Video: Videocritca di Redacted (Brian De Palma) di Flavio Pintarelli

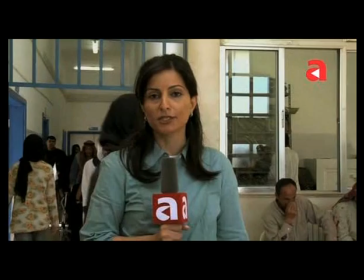1s
In risposta all'ipertrofia visiva che la natura fluente delle immagini trasmesse dai media porta inevitabilmente con sé,
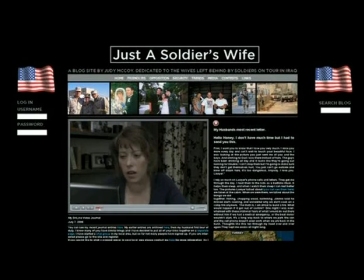8s
il critico francese Serge Danet prescriveva, come atteggiamento da tenere da parte dello spettatore, quello che lui chiamava il montaggio obbligato.
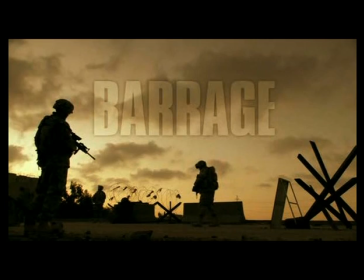20s
Alla maniera di Blob, di fronte al turbinio di immagini in continua sostituzione che sembra essere la cifra estetica propria dei media odierni,
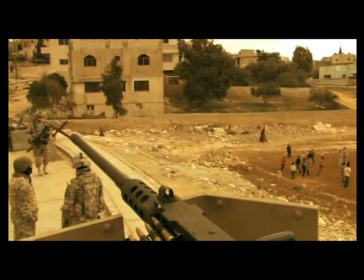28s
lo spettatore era chiamato ad effettuare uno sforzo cognitivo per legare in una catena significante quei frammenti di visione,
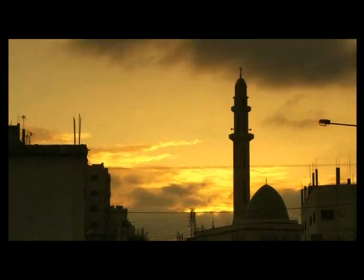35s
in modo da aprire lo spazio di reale di esperienza che la loro proliferazione sembrava chiudere irrimediabilmente.
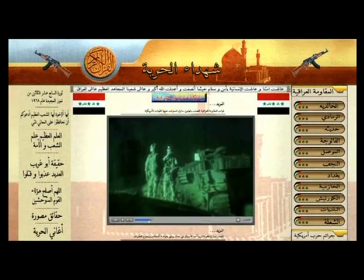44s
Con Redacted, Brian De Palma raccoglie la sfida posta da Danè e ci porta nel cuore più nero della guerra in Iraq.
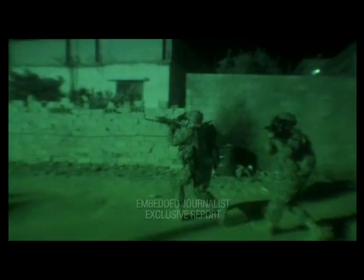51s
Il regista mette in scena lo stupro di una ragazzina irachena e l'eccidio della sua famiglia perpetrato a Samarra da un plotone di soldati americani.
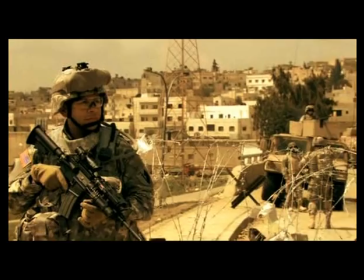60s
Per farlo, De Palma rifiuta i canoni tradizionali della messa in scena mimetica, creando un mosaico di inserti,
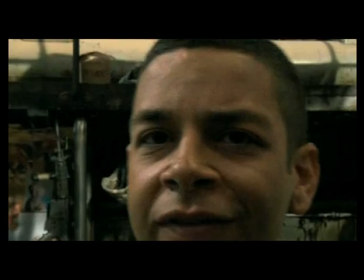68s
immagini appartenenti a eventi o esistenti direttamente riconducibili alla storia ufficiale,
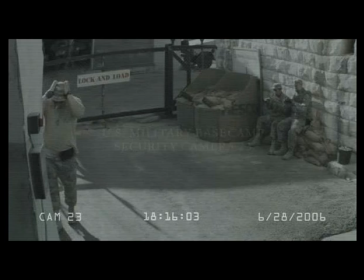75s
cronologica, ma direttamente manipolabili dal testo filmico.
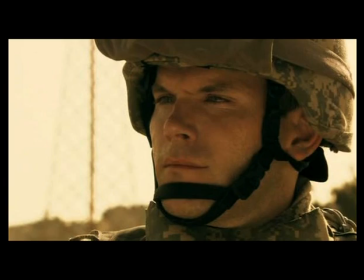79s
E così facendo sottolinea come i diversi punti di vista, diversi anche matericamente nella grana delle immagini stesse,
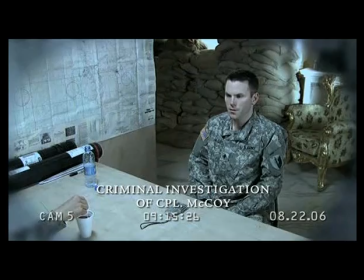87s
concorrono a restituirci frammenti di verità che compongono il più ampio spazio del reale.
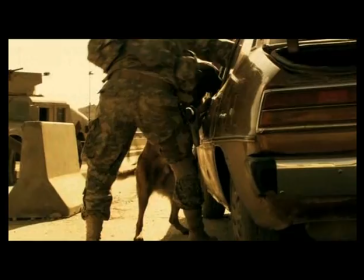92s
Le immagini di cui si compone Redacted simulano un archivio che esiste,
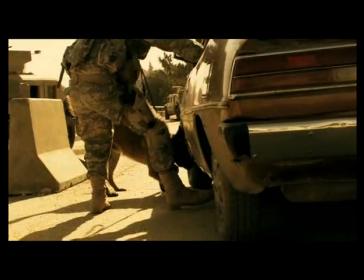98s
ma al quale per ragioni di carattere legale non era possibile accedere.
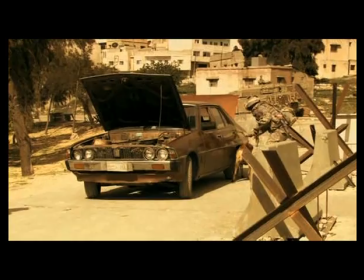102s
Ed è su questo archivio che il regista lavora per produrre uno sguardo che oscilla instancabilmente tra l'aspetto testimoniale,
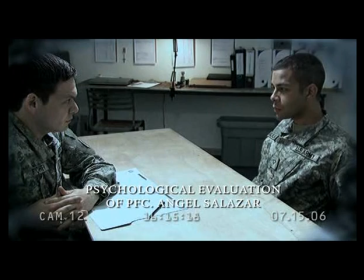110s
le numerose immagini in soggettiva riprese dal soldato Salazar, e quello documentale,
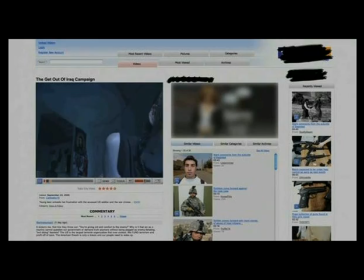115s
i diversi apparati mediatici chiamati di volta in volta a raccontare la vicenda.
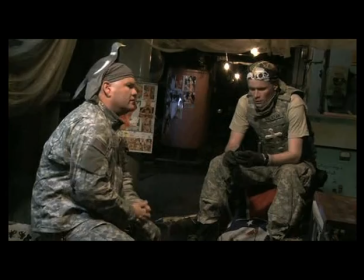120s
È una teoria dell'immagine in fieri, quella che De Palma sta facendo con Redacted,
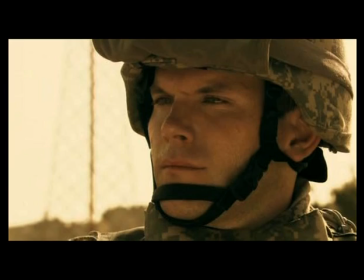125s
dove per sottrarre le immagini al vortice mediale che le fa scivolare senza tregua l'una sull'altra,
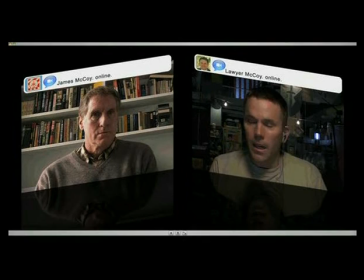131s
è necessario legarle insieme, riunirle e disporle su una superficie, su di uno schermo, che somiglia sempre di più a quello di un computer.